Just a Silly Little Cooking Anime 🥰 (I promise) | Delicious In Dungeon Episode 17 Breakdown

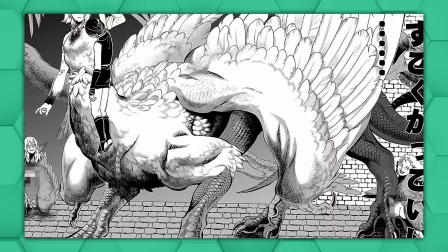Speaking of which, A lot of anime likes to remove some of the more explicit details from the manga art it's adapting,
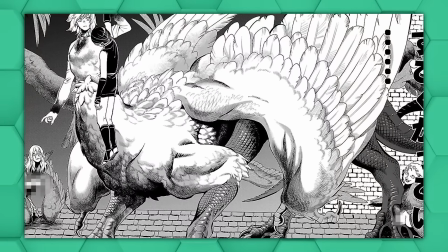this is one of the only shows that I've seen that joyously adds in even more nipples and balls.
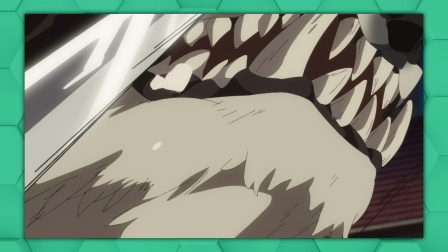This is a whole new side of Kuro the Goofy Dog Man that we haven't seen before in this sequence by Akira Amemiya,
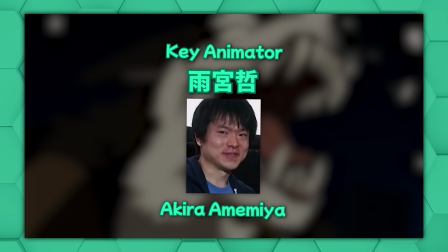who's been a staple animator for Trigger since before it was even called Trigger,
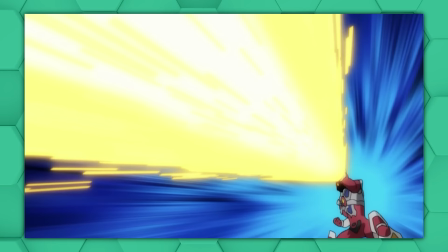as well as numerous other studios having done tons of key animation for the likes of Gurren Lagann, like, seemingly most of it. Kaiba, shoutout to my boy Masaaki Iwasa. Killakill, the tatami galaxy, shoutout to my boy Masaaki Iwasa. And most recently, directing basically the entire Gridman series. Though this is seemingly the first time he's worked on this show.
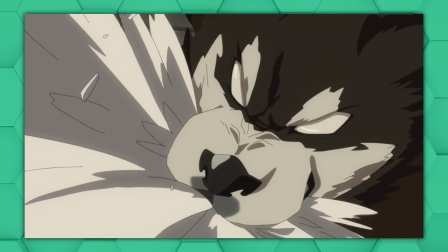And he does some really cool work here with close up shots to emphasize the most important parts to help your eye follow what is a very chaotic scene with big jumps between a lot of key poses.
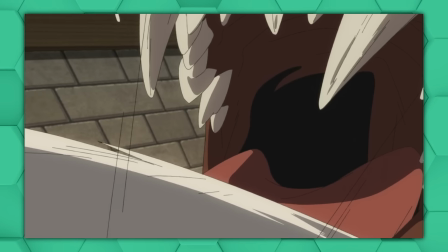Kuro flies up towards the camera and there are three frames of close up on the inside of his mouth before he chomps down on Fallen's wing.
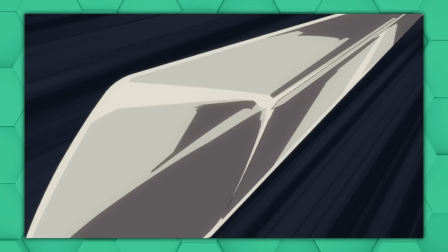We then cut to an extreme close up of the tip of his sword blade right before he stabs.
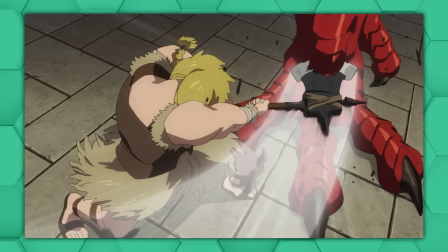With each of these strikes, including to a lesser extent this one, he shows you the weapon, then the strike, and your brain fills in the gaps.
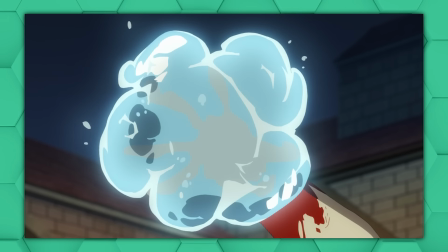Since she's got his priorities straight. And with a series of impact frames that actually serve to transition seamlessly between these two shots, it's confirmed that not only is she a bird,
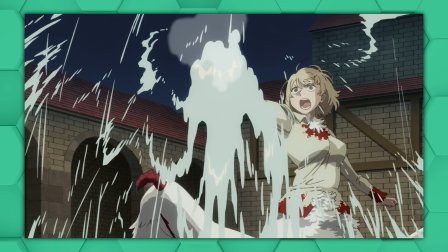not only is she a dragon, but she's also still very good at doing magic and casting spells and whatnot.
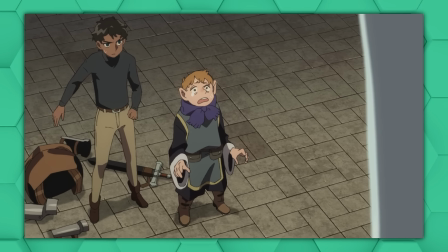I gotta say, I absolutely love that under his armor Kabaru is business casual, baby.
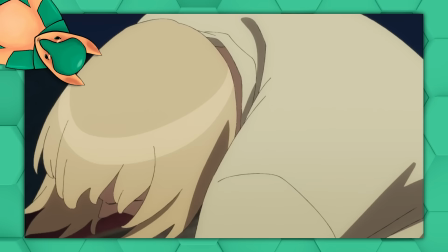Got the skin tight khakis. He's gotta stab the f**k out of a gigantic, beautiful,
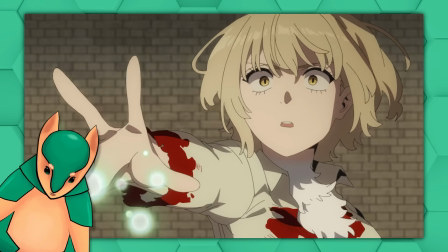monstrous, lovely, terrifying winged beast at 2.30, but he's got a marketing meeting at 3.
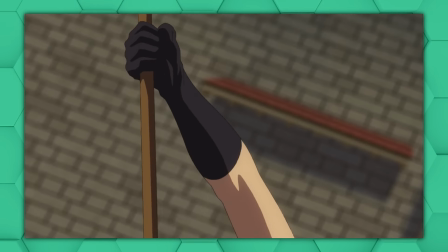Here's another incredible sequence, this time from key animator Yoshitaka Amano. It starts off with some cool camera movement to raise the energy and break out of the slower shots that came before,
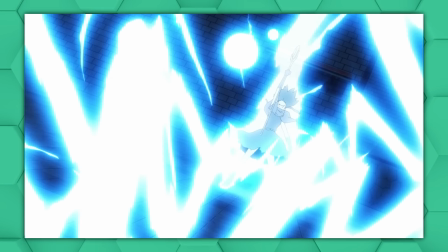but the star of the show is obviously the effects animation that's introduced with these three impact frames.
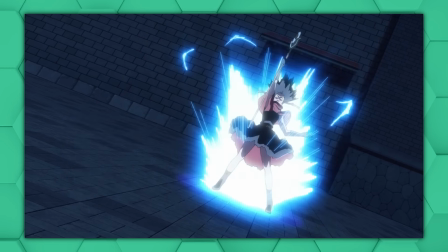The lightning itself is cool of course, but I think what really sells this shot is the way it affects the lighting of the scene.
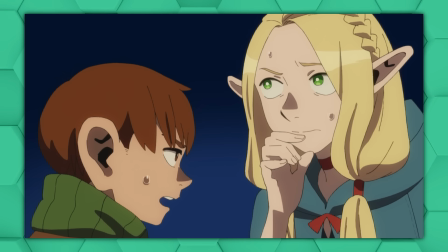The background fades away into black, not just to isolate the subjects of the shot, which they also do from time to time, but to emphasize the brightness of the foreground.
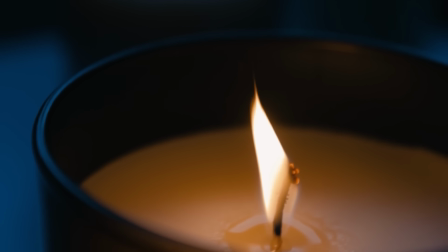If you were to film this with a camera, to get proper exposure on something as bright as this, you would need to lower the exposure so much that everything else would actually fade into darkness.
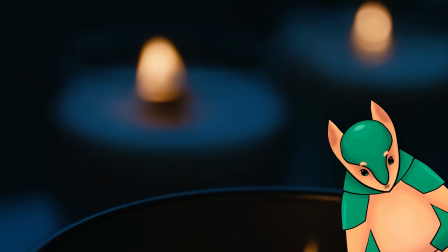The same is true to a lesser extent, even with the human eye, so our perception of light isn't based on absolute brightness, but contrast.
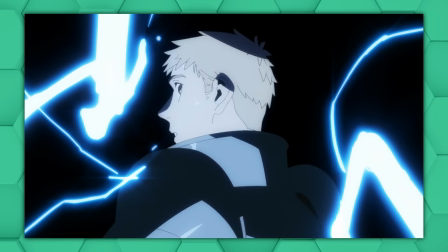But even more important than that is the rapidly changing lighting on Lyos and Fallen, which animates along with the lightning,
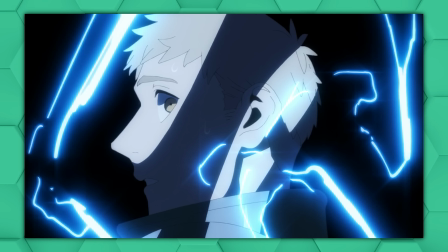and it's not just an overlay, if you pause on any of these frames you get a different lighting condition with two or three light sources coming from different directions.
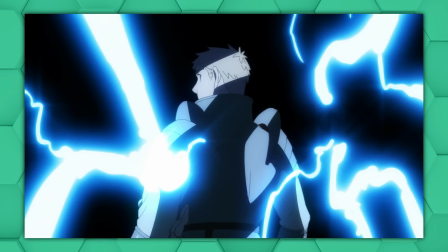These actually don't match up perfectly with the lightning itself because they're animated along with the movement of the characters,
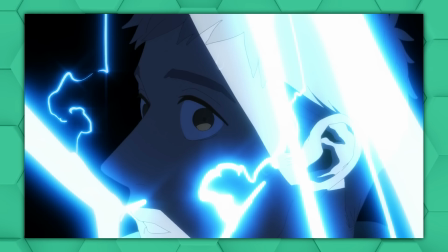which are on different layers from the lightning, but it's all happening so fast that that doesn't really matter. Also, have you noticed that Kensuke is looking a little different lately?
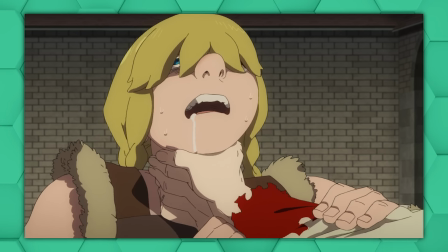What's that about? This whole battle section has been following the manga panels very closely for the most part.
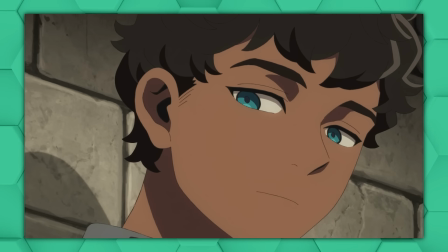Often when I say that they've mostly taken the manga panels and put them on the screen, it means that there are relatively few creative storyboarding and animation decisions, but that's not the case here.
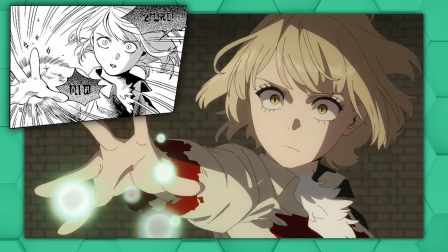Each of these cuts generally match up pretty exactly to the manga panel,
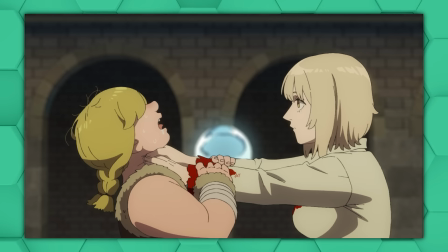but they've taken those panels and interpreted them as snapshots of larger moving images and filled in the blanks in very creative ways.
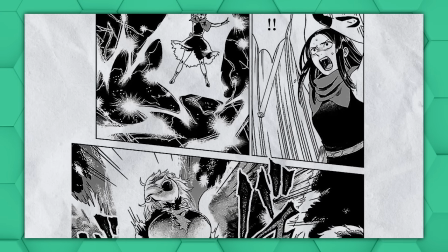It just goes to show how well the two versions can interact with each other and it's a testament to how well Kui already portrays the motion,
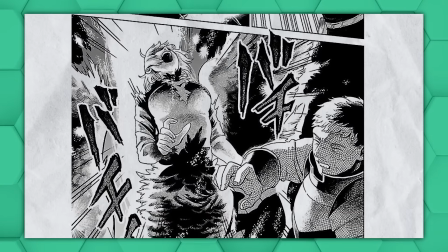especially in this chapter, and it's no wonder it took two months to create.
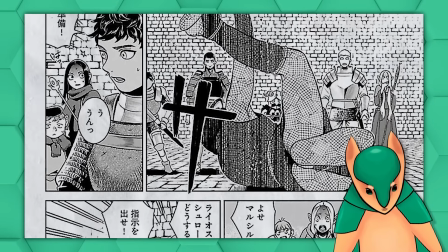For reference, for anyone who didn't read it as it came out, which includes myself at this point in the series, this chapter came out in August 2017.
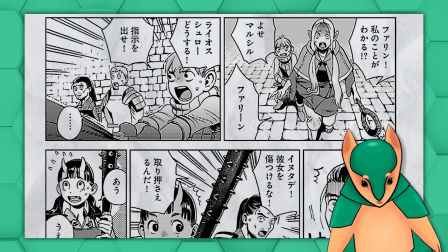The series just finished in September of last year and it's under 100 chapters long.
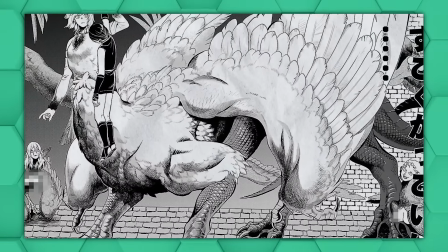This lady took her time and it shows.
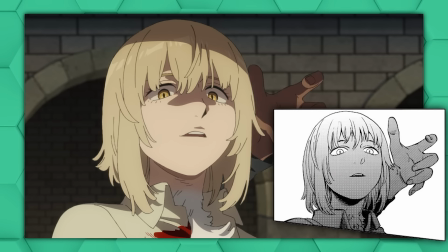That also plays into the fact that this cabru shot was once again a cliffhanger between chapters and it was unclear if his attacks would be fatal for another two months.
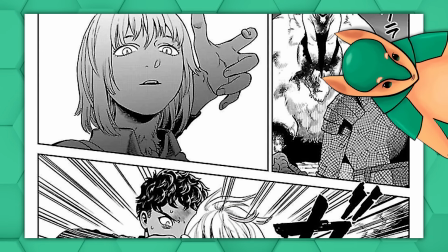This boy is a master of suspense,
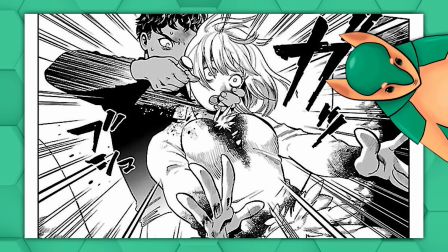and an unfortunate consequence of necessary episode structuring choices is that despite his best attempts, a lot of that suspense gets neutered.
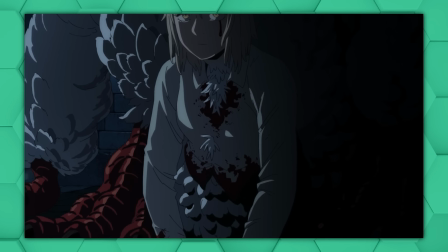But I mean, would you have preferred anything other than to have this as the end of episode 16? I've been talking about how Lyos and Kabru have opposite strengths.